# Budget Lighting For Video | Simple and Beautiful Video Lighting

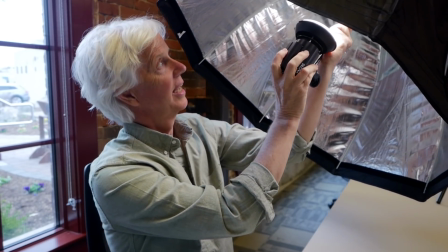4:03 So this mounts right here, like this, and it bounces back, and now I'm getting much softer light.
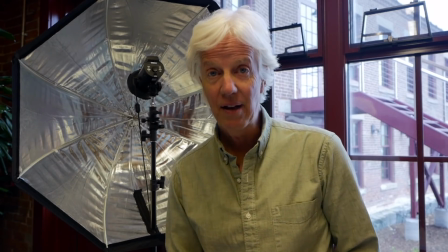4:11 So I'm going to set this up and show you what it looks like. So now I have the light mounted on a stand,
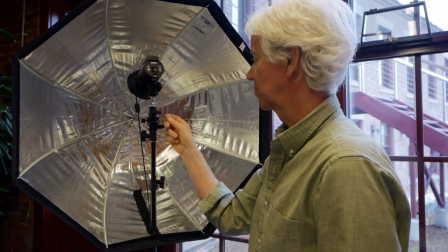4:17 and the softbox is just poked through a bracket that has a little hole in it for an umbrella holder.
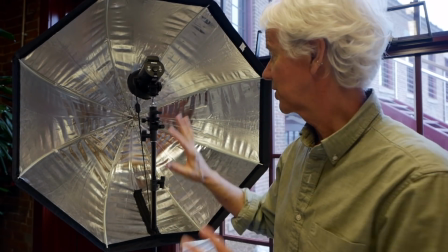4:26 And this works great because now when I turn the light on,
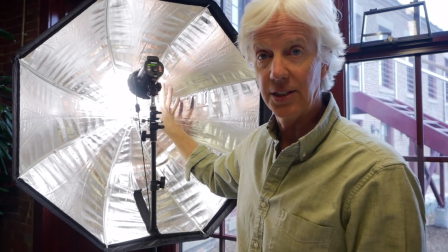4:30 the light is hitting the inside of the umbrella and it bounces all around inside here,
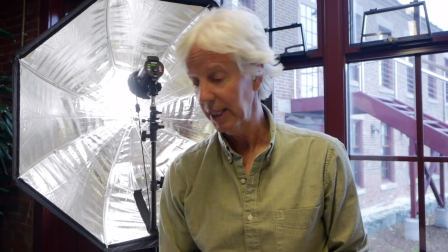4:37 and then it reflects back towards me, the subject. And I also have diffusion.
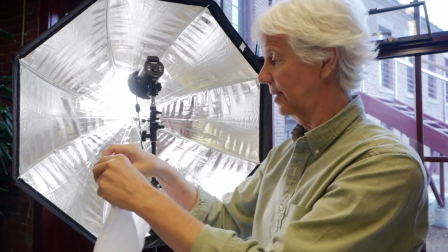4:43 So to make it even softer, I can put this diffusion all around here. Just simply put this up on Velcro.
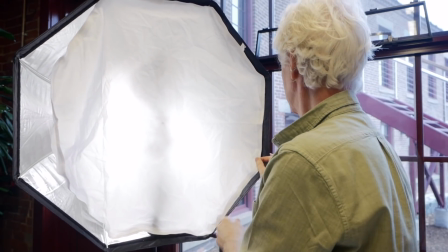4:53 And here we go, just like this.
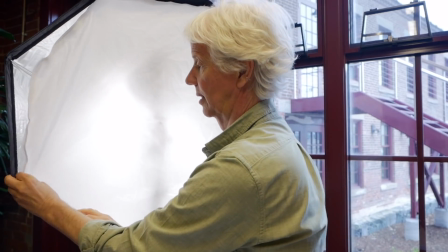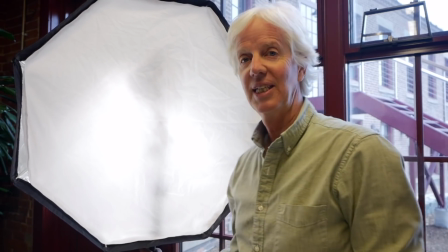5:01 Ta-da! And there you have it. And now this provides super soft light.
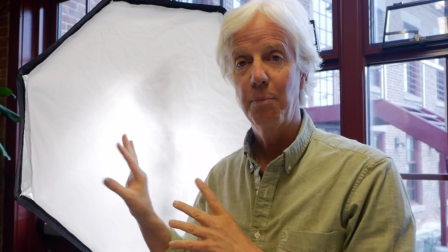5:10 Now notice that the color of this light matches the window light over here.
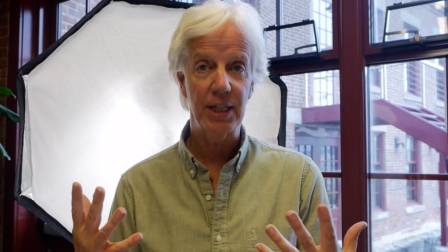5:16 And so that when it's coming down on my face, it's going to be a perfect match, and you won't be able to tell that I'm using a light.
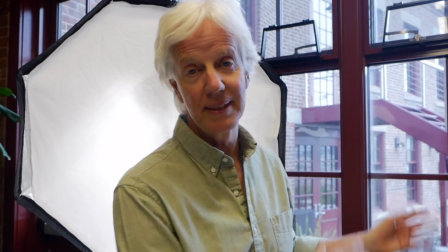5:24 It'll look like it's window light. It'll look like it's that light right out there.
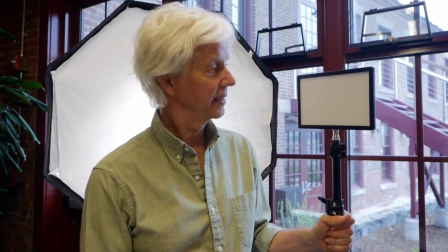5:29 And then to top it off, I'm going to use one more light, which is this Viltrox, what's the model here?
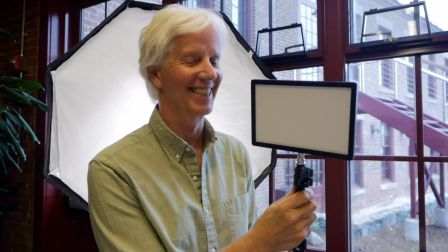5:39 L116T. This is a cool little light.
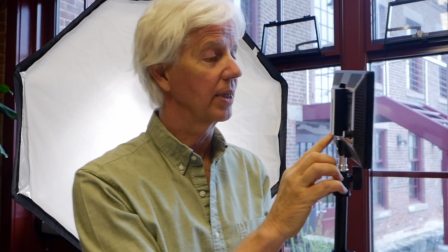5:43 Same thing, it can be run by power, or it can be run on a little battery that fits on the back,
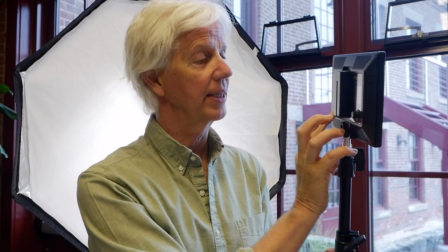5:50 the same kind of NPF battery that works on this light.
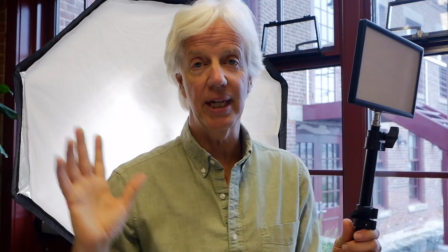5:54 So they're interchangeable, and both these lights, you can light them up wherever you happen to be.
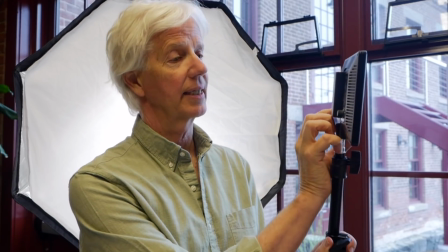5:59 Very small, very portable, very light. And on the back, you can see there are controls
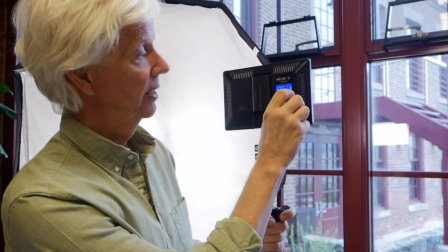6:07 where I can make this as bright or as dark as I want.
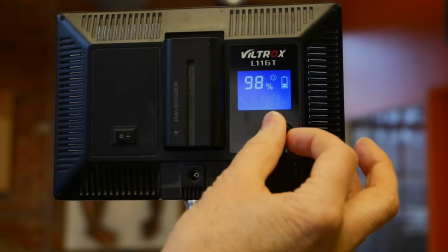6:12 I can change the color from daylight to tungsten.
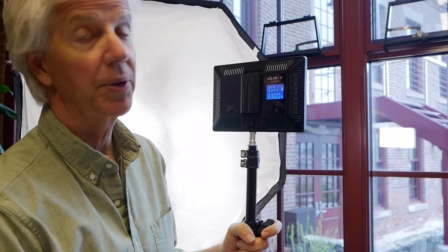6:16 And what I'm going to do with this light is I'm going to match the color of the ceiling lights,
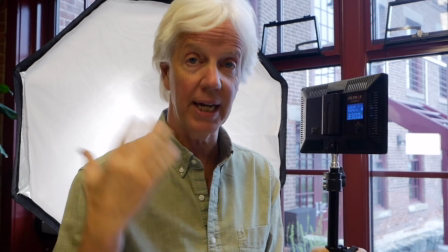6:21 and I'm going to use it as a rim light so that it comes in off to the back side of me and just separates me just a little bit from the background.
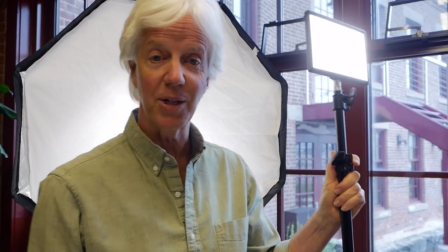6:29 So let me set that up for you right now. And we're back. So now we have the final result.
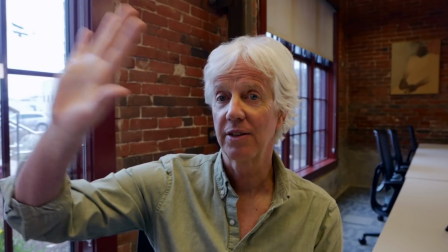6:35 I have my key light just off screen, 45 degrees off in this direction,
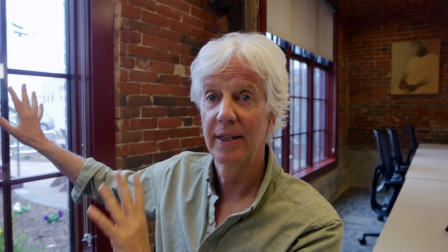6:40 being motivated by these big windows off to my right.
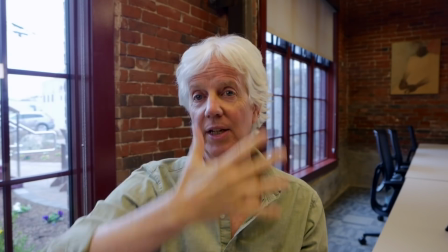6:45 I have this light coming down and giving me soft light, much more of a frontal light.
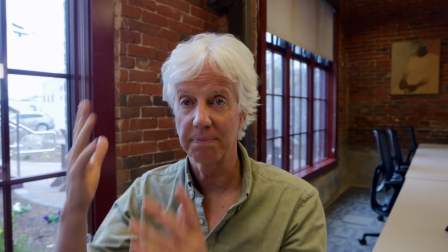6:52 If I didn't have that light, I'd be much more in the shadow.
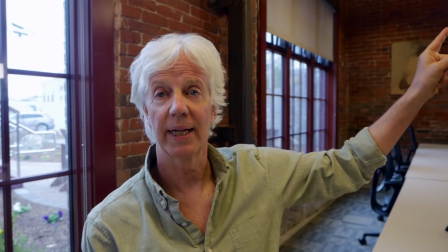6:55 And then just off screen, right up here, I have a rim light, which is giving me just a little bit of separation, a little more separation from the background.
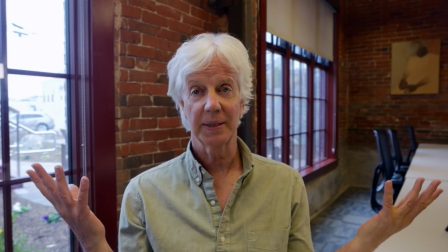7:04 And this is the look. Now, if you didn't know,
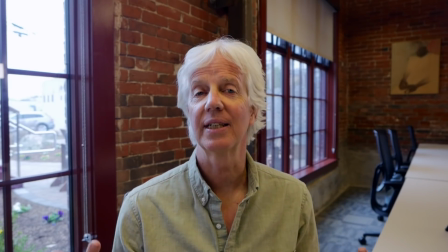7:09 you wouldn't necessarily be able to tell that I'm using lighting and light modifiers to create this look.
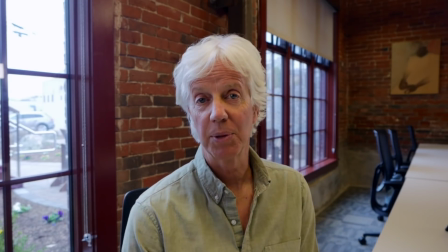7:17 And that is exactly what I'm going for and what I encourage you to go for. And I want to point out that it doesn't have to be expensive to do this. This small light costs around $50. This little tiny rim light that I'm using is about $30.
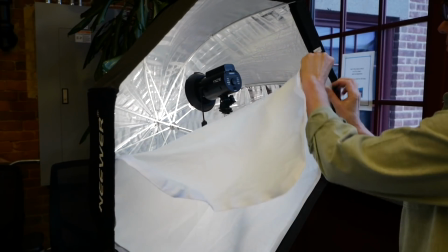7:33 And I think the softbox was, I don't know, maybe another $30. You can have a lighting setup like this. You can have really good lighting, way better than most people are doing, and it won't look like lighting. This is the whole thing. I use this setup all the time when I'm doing my live streams, and the very next thing that you want to pay attention to after getting your lighting and getting yourself looking really well lit is how are you going to engage your audience once you go live? Now, I've created a free training for you.